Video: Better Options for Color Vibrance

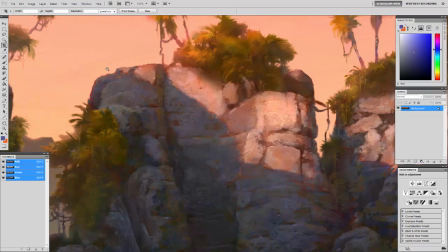(10:27)
You saw a close-up you got kind of the gist of what's happening here but the underlying color and this is all painted in Photoshop.
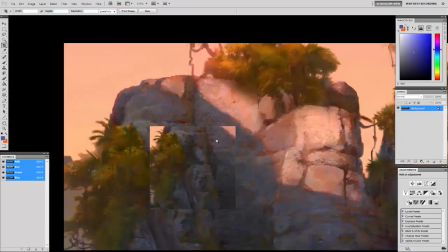(10:35)
In fact this was one of my very early Photoshop paintings.
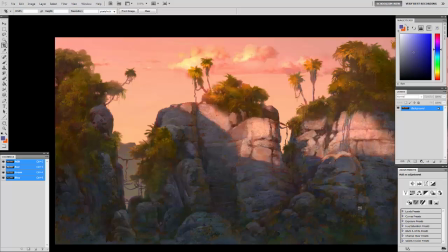(10:38)
This was right at the time when we made the transition from traditional painting and acrylics for our painted scenes and animated movies we made that transition to digital painting primarily done in Photoshop.
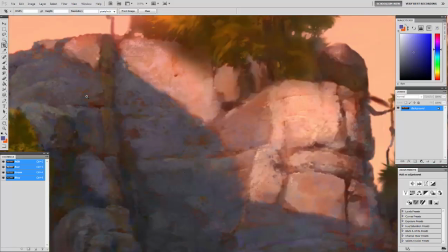(10:50)
So this is a Photoshop painting and so we have the warm local colors of the rock
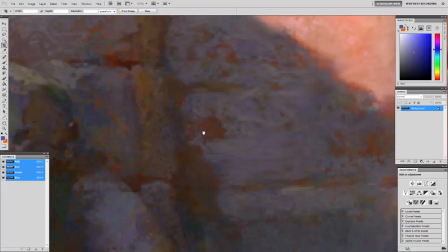(10:57)
peeking through these darks in the crevices but then we have the cool light coming into the shadows.
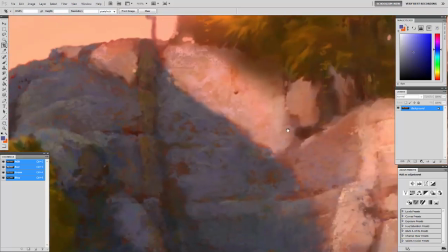(11:06)
I'll just pull out a little bit so you can see how the things contrast with each other and of course the sunlight hitting surfaces cast shadows and then that warm light is going to bounce into adjacent shadows for instance this side plane
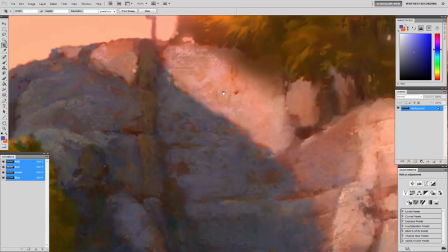(11:22)
right here is catching a nice warm bounce from this light and so that gives us an additional level of vibrance these warm bounce lights in the shadows complemented by the cool atmospheric skylight in the shadow plus the warm underlying local color.
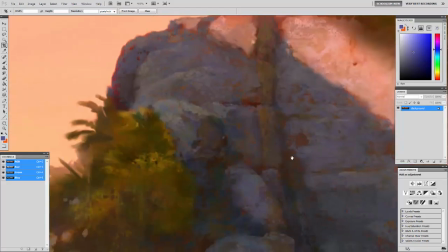(11:41)
It gets a lot of richness my friends.
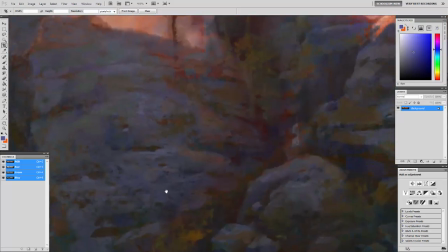(11:43)
We can get so much richness and just get a shimmering jewel-like quality out of that.
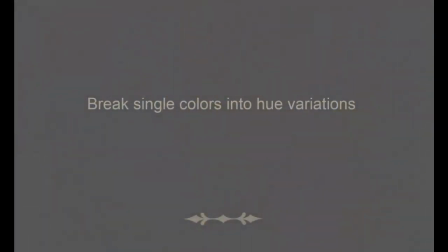(11:52)
Next step, break single colors into hue variations.
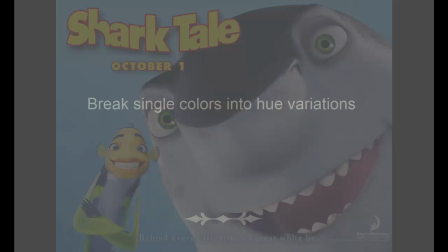(11:57)
And so for this I want to jump to the animated movie that we did at DreamWorks Shark Tale.
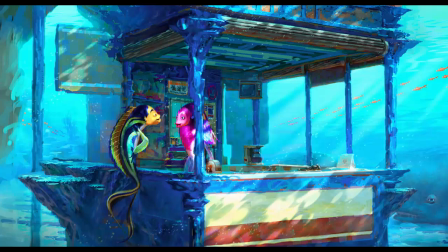(12:05)
So here's an example piece of concept art that I did for the show. And you can see once again how we're targeting a rich variety of color here.
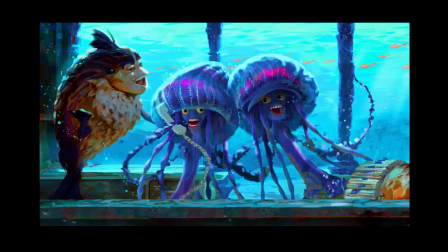(12:15)
That color pop. Another example kind of a character piece in the environment. And let's jump from there to a comp.
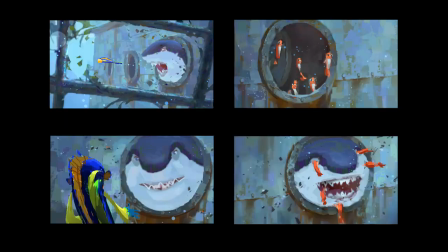(12:25)
I want to take you through these quick roughs and show you a very simple solution to keep a richness of color even in scenes that are very neutral.
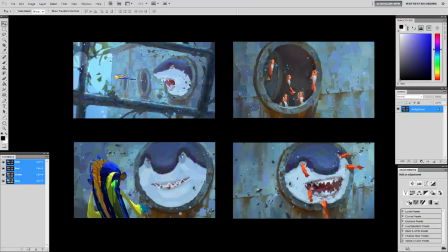(12:39)
So let's bring this into Photoshop and take a look. So it's a moment where the main character is being chased by a shark.
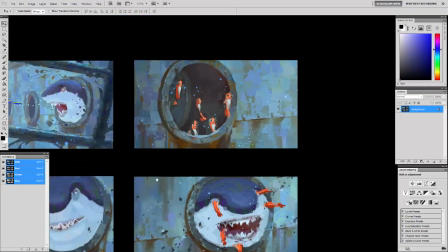(12:48)
The shark gets trapped and then while he's trapped he's attacked by shrimp of all things.
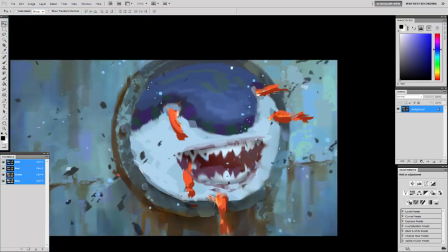(12:56)
Like I say, these are loose,
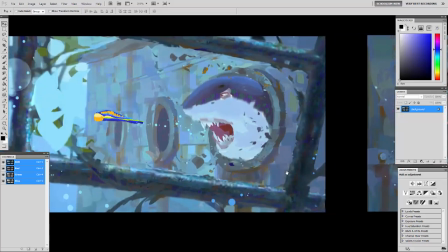(12:58)
but you can see that even though these are gray local colors with gray lighting overall,
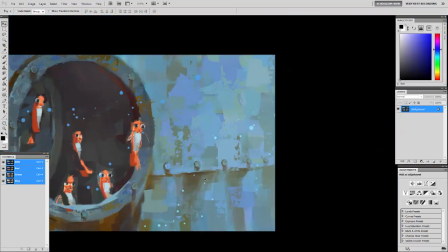(13:06)
that targeted richness of color is a priority. So it's really a simple thing to do. You start with your base color, whatever it happens to be. Maybe it's that. In this particular case it is.
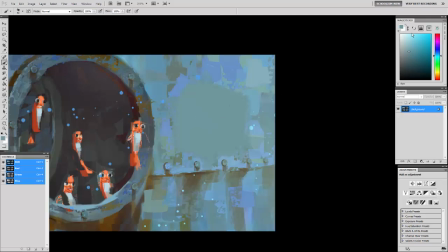(13:24)
And then you just go to your color selector. I like to use a magic picker which is an add-on. You have to buy it and add it on to Photoshop, but it's cheap. I'll just do maybe a warmer and a cooler version of this color.
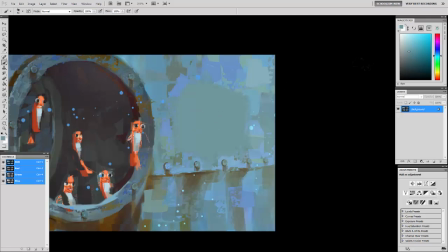(13:38)
It's a very simple way to think of it. It's kind of a neutral greenish color. Let's go up to the purples. That's about right. We can take and
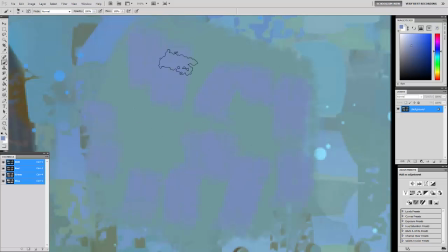(13:52)
we can just sprinkle in a variety of those colors. and then we can do a warmer version of the color we'll come down into the yellow greens okay
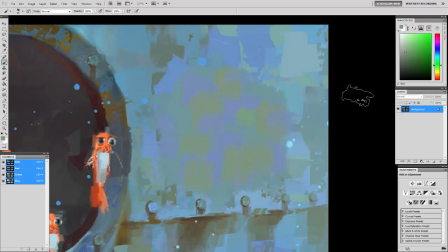(14:15)
so you can take a neutral color and give it a rich vibrance by approaching it like that now we do need to never lose the logic of the light that's where we often go wrong when we're designing our color is kind of drifting away from the logic of what the light would really
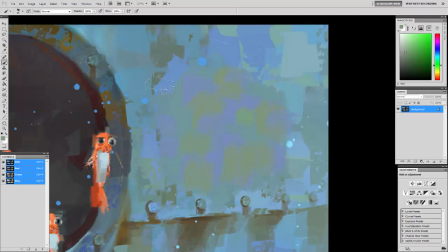(14:31)
do and so remember there's kind of a cool gray light coming onto everything and that's why I have a color like this one additionally and so we kind of throw that color on as well and that brings the local color and the quality of light into balance.
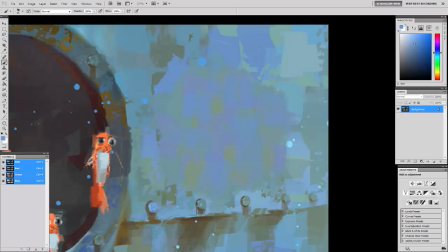(14:49)
Alright and it's really just that simple.
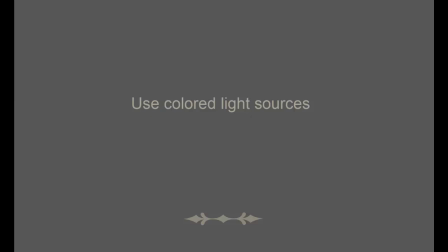(14:53)
Our final concept to bring richness and vibrance to our concept artwork using colored light sources. Now I do this one last because what we've just covered is kind of like
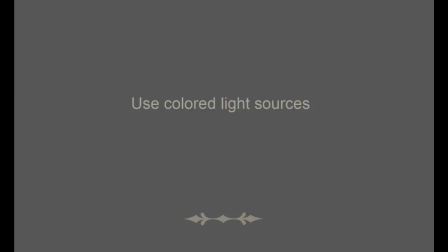(15:07)
baking a great cake and then splashing some colored dynamic light sources onto our scenes. It's kind of like putting the frosting on the cake. You've got to be able to bake a really great cake before you frosting it. That's why this one is last.
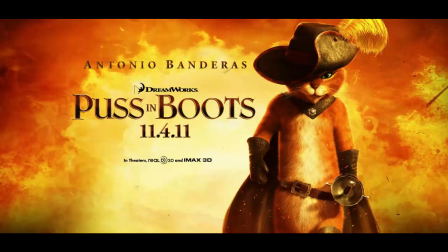(15:24)
So let's jump to some concept artwork I did for the Legend of Puss and boots.
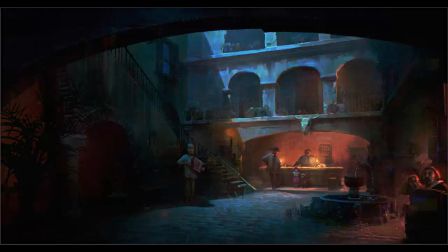(15:28)
Here's a scene that, like some of our previous challenges, has a lot of neutral local colors. A lot of neutral clothing, neutral brickwork, and so in this case we bring it to life with warm and cool light sources.
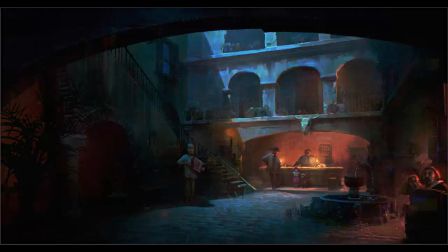(15:44)
We have the cool of the moonlight streaming in. I've exaggerated and emphasized it intentionally. And then we have the complementing warms of candlelight, torchlight and lanterns to set the warms and cools against each other and I have to say that even
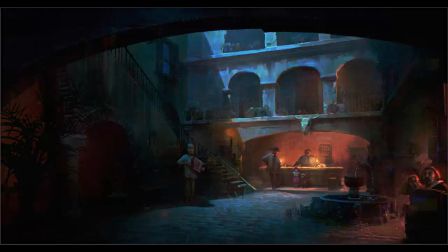(16:03)
though this was a fairly complex scene to do I admit it this was a tough scene for me to work out and the only way I had any shot of pulling it together was to keep those simple warm cool relationships working together so the
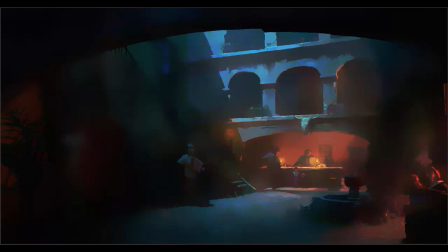(16:21)
scene is actually very simple in its underlying structure of light and shadow and its underlying structure of warm and cool and
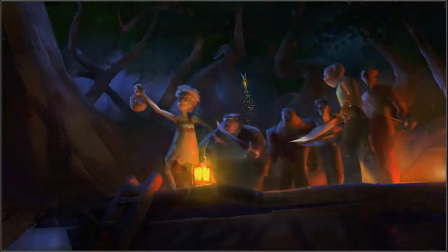(16:32)
one last bit because we started out by talking about the Disney project the backstory of Captain Hook and the pirates and so when we needed theatrical moments we did exactly that rich vibrant pops of colored
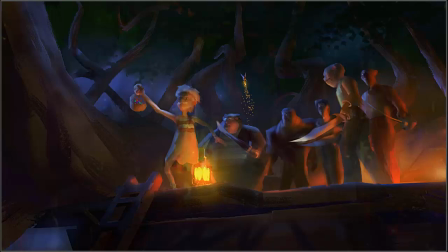(16:47)
lights especially as rim lighting so that it gives us good, strong contrasts and good, strong silhouettes of the characters.
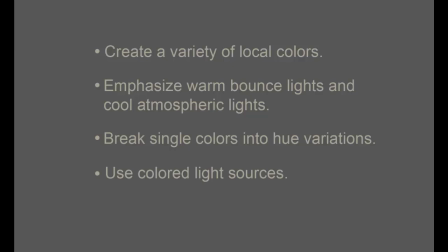(16:58)
Okay, so those are our four simple concepts to help us break out of that low ceiling that we sometimes set for ourselves when we rely on tricks of the digital tools rather than solid principles.
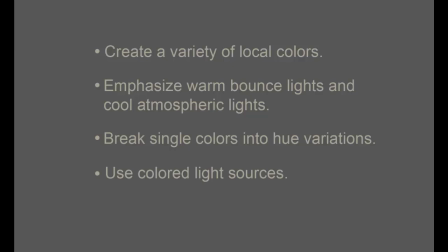(17:15)
It's the difference between cheap rhinestones and diamonds. Our concept art really can be gems that will sparkle if we learn how to polish them right.
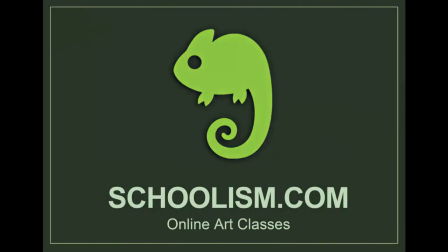(17:29)
So my absolutely fantastic hosts for tutorials like these and
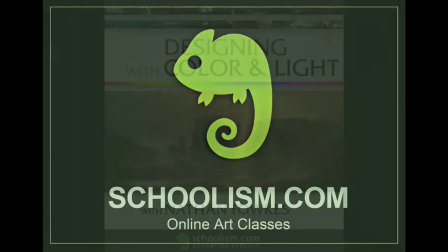(17:35)
online art classes at schoolism.com that's where you'll find my designing with color and light course
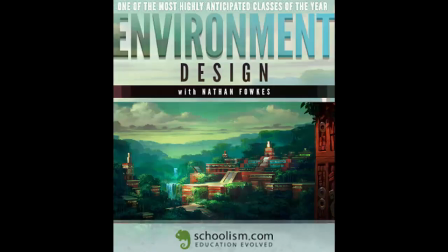(17:41)
as well as my course on environment design and my course on pictorial compositions
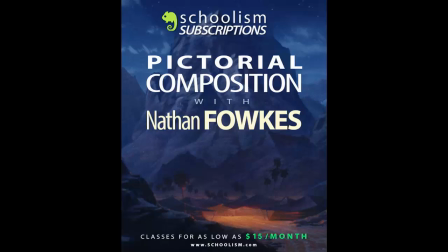(17:47)
where we have fully critiqued classes or self-taught subscriptions for as low as
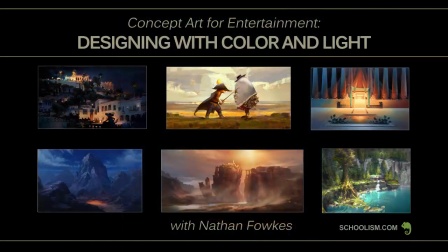(17:53)
$15 a month. So I want to wish you good luck with your work. You're going to do fantastic. I'm looking forward to all of the great artwork to come.